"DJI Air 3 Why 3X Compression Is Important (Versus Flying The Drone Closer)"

G'day folks, Sean here from Air Photography. So just a quick little video today and we're going to be talking about the 3x camera on the Air 3.
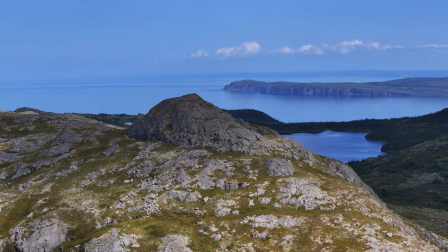[0:08]
I've had some questions and I've seen some comments on my channel about what the point is about having a 3x camera on a drone.
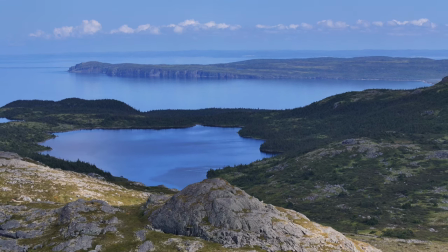[0:15]
A common thing I see quite a bit is you know drones are very easily moved up in the sky. Why film in that 3x camera when you can just move the drone closer to the object that you're trying to film? And there is some truth to that you know that's one of the benefits of a drone you can place it anywhere up in the sky but there is quite a bit of difference between the two cameras and the two lenses and a lot of it's to do with something called compression you've probably
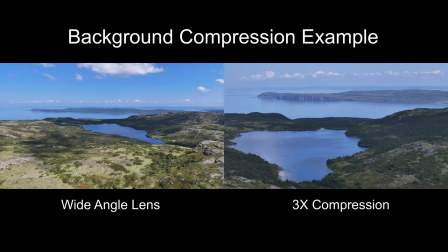[0:40]
heard that term quite a bit now i am nowhere near a professional when it comes to cinematography so if you have anything else to add to
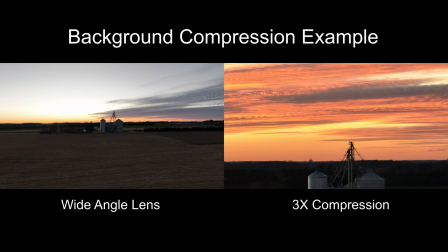[0:47]
this subject please feel free to add it down in the comments maybe perhaps something that i've left out so with the air 3 we have the regular wide angle camera and then we have a telephoto camera basically it has three times zoom and it's a little bit different than digital zoom when you digitally zoom into something essentially it's just cropping in you're not getting that compression
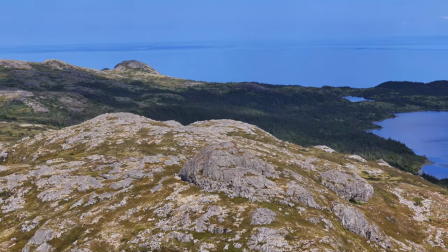[1:08]
basically compression is when it draws the background in and that can be really
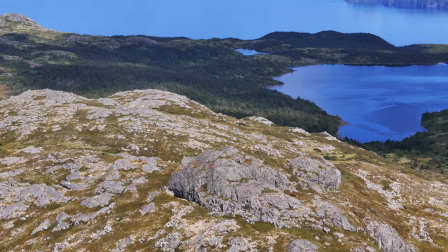[1:12]
beneficial in some scenarios it can help make your shots a little more dramatic if you're filming something and you just fly the drone in closer
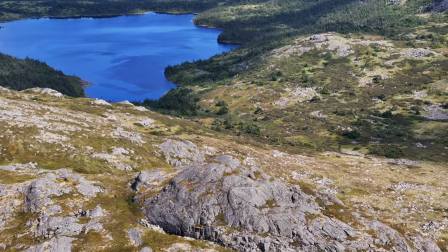[1:20]
the background isn't really going to be drawn in whereas if you keep the drone back a little bit you switch over to the three times camera you're going to notice that compression right away most of the time i am filming with the wide angle camera myself but there are those times where that 3x camera does come
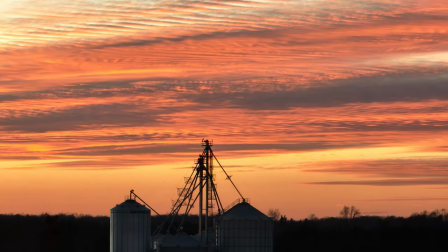[1:36]
in handy especially i like to use it when filming at sunset and sunrise quite often when there's a nice sunset there's some nice color
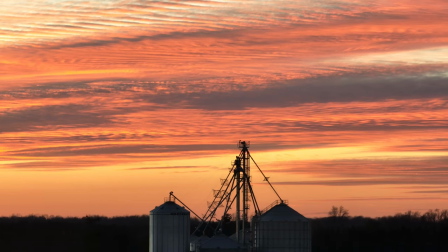[1:44]
in the sky but quite often it's not the whole sky it's just maybe right at the horizon.
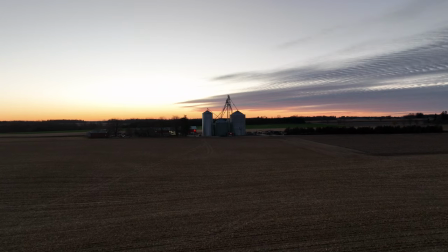[1:49]
If you're using that wide angle lens you can still get some nice color but you get a lot more of the sky.
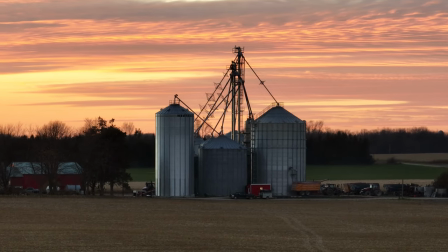[1:55]
If you switch over to that 3x camera either on the Air 3 or on the Mavic 3 Pro or even that seven times camera you'll get the same effect.
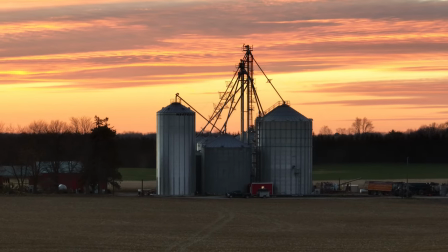[2:04]
But as you can see in this shot here it just makes the sky look like it's full of color the whole thing because it's drawn it in a lot closer. And as mentioned if you're filming with the main camera the wide angle camera and you just zoom in digitally three times you're not going to get that same effect as mentioned essentially you're just cropping the image so you're not getting that full true compression. Well folks like I said just a quick little video going over the difference and why that three times camera can be very important on something like the Air 3 or the Mavic 3 Pro. It's a great tool and a great way to get creative with your shots. I'm really hoping DJI can somehow figure out how to add that to the next mini series and still keep it under that 249 grams. I think that would be an excellent addition, another creative tool on a mini drone. Thanks a lot for watching. Hopefully you enjoyed this video and got some value out of it. Give it a thumbs up if you did and we'll see you in the next one.